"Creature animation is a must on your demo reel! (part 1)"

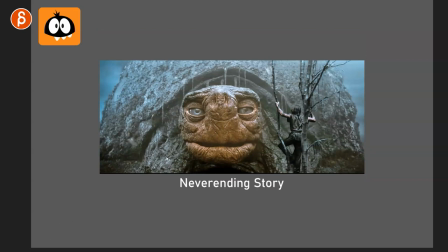(15:12)
the never-ending story that's a cool shot cool composition now it's kind of like your wise turtle maybe by now this has been overused who knows but again you take a turtle which is usually not that big unless you know there's some other ones that are huge but it definitely not as big as this image there so as you select your creature you're thinking those terms as well what if i change the scale is that going to make the shot more interesting what is the story i want to tell with a creature you would know to be small that's really big or something really big that's really really small. It's not just let me just grab the creature, study and animate, like with the dolphin, maybe go against type where they're not the thing, the nice thing you would expect to see, or when it comes to scale, change the scale. Again, that could change the whole approach and idea of the shot. Same thing goes for reference. So when you grab reference, your animation doesn't have to stick closely to the reference.
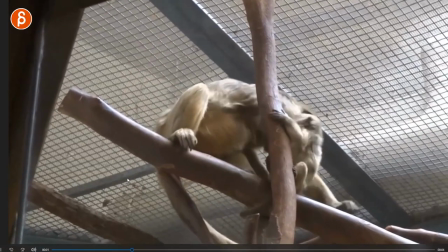(15:57)
So by that I mean, if you look at this example, right, you got small creature, big creature, there's interaction, locomotion, and that's it.
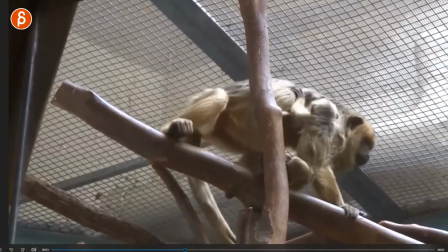(16:04)
That's cool but maybe you don't want to grab this and just animate the same thing it could be kind of boring well you could choose something like
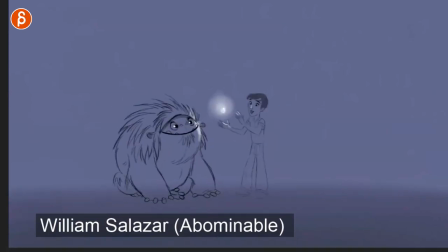(16:12)
this so now you have an interesting entrance with a creature movement that you wouldn't expect and again your creature doesn't have to be a monkey or
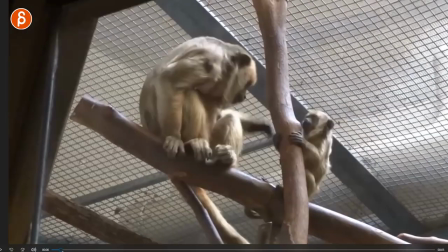(16:20)
whatever it could be something that's potentially similar or just the action is similar so in this case you got small and big you got small
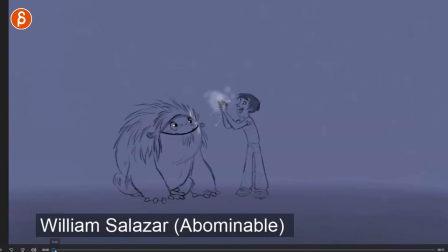(16:29)
getting onto a big creature and then walking away that is still happening in this case you have an entrance which i always like but that could be also against type you animate an entrance of a creature the more you wouldn't really expect the creature to roll even if it's a creature that we know it doesn't have to be a fantasy creature like this one
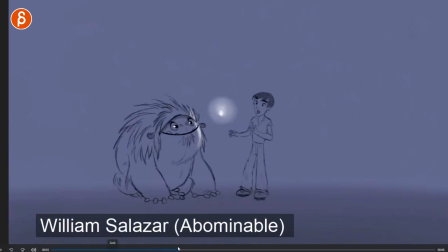(16:45)
then you can do any kind of interaction between the two if you have two characters there right i mean imagine you have two because you want one to get onto the other and then this is the element that we saw in the reference but now you're changing it where the creature grabs the human it's not two creatures anymore and then you have this it's a sort of a wait
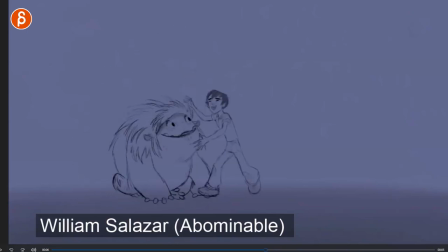(17:03)
assignment you got interaction and you kind of show also potentially the personality between the two and how the bigger creature grabs a small one is it you know is it a delicate move is it just a kind of like get out of here it doesn't really care and at the end you can go into locomotion where it could be something that you study so if your creature is not something fantasy based and it's a real creature then you can still change elements and at the very end you show off as the creature walks away that I have studied this, I have studied this creature, I know how it walks, let me show you how I do this. But within that overall shot, you still took elements and changed them. And it's still based on the actual reference that I showed you, but with enough tweaks to give whoever's in there more personality, there's something potentially, like I said, funny, sad, angry, whatever you have in terms of how they behave. But it's different than just, this is the reference, let me copy it, kind of boring, and then that's it.
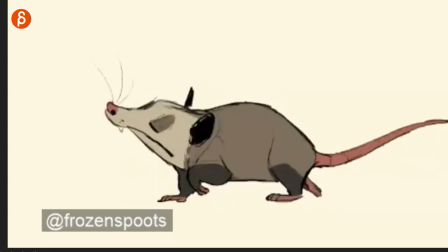(17:51)
With this example, even if you do a cycle, you can still have some of a change where something happens,
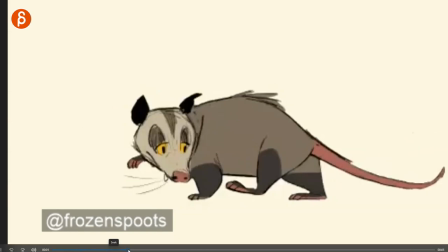(17:56)
the creature notices something and you can see here how the back you can see the fur goes up the eyes
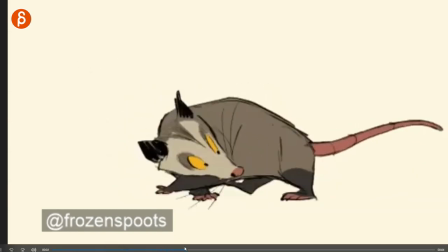(18:01)
open and then turns around slows down and looks back and that's it even
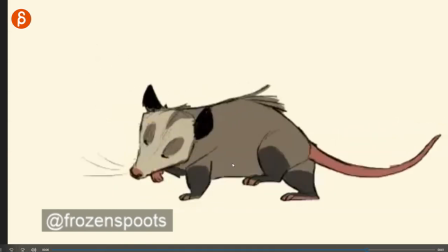(18:05)
that slight tweak is a bit more interesting than just a cycle even the beginning if you look at this here eyes are closed nose is up so even if you do a cycle imagine grabbing whatever move you have a walk or you know maybe not run but you know something a bit slower and then give your cycle just heads up eyes closed snobbish creature snobbish human or just a general tilt throughout even if you take just whatever you did and you add an overriding element to it an attitude or like i said like eyes closed and head up for the kind of like type of walk even with that and you add a slight change to the end it breaks up the cycle gives it personality gives it a focus or a reaction like in this case and again it doesn't have to be just the replication of reference that you found you always think in terms of i want to give this personality certain behavior to it just something that has character and it's totally normal for you to look at all this like this is still way too overwhelming creatures are complicated too many legs and tails and wings or whatever i don't want to do all this you can still simplify everything and just have the creature there and just animate something small but the main focus is the human so if you look at this shot here in total
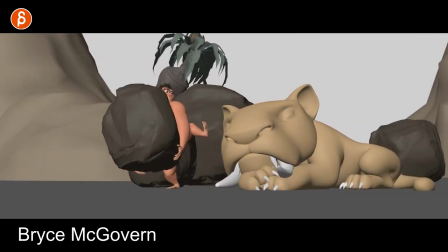(19:08)
you can see it's a great weight assignment with the human and the creature is just there not that much to do it's there for interaction it's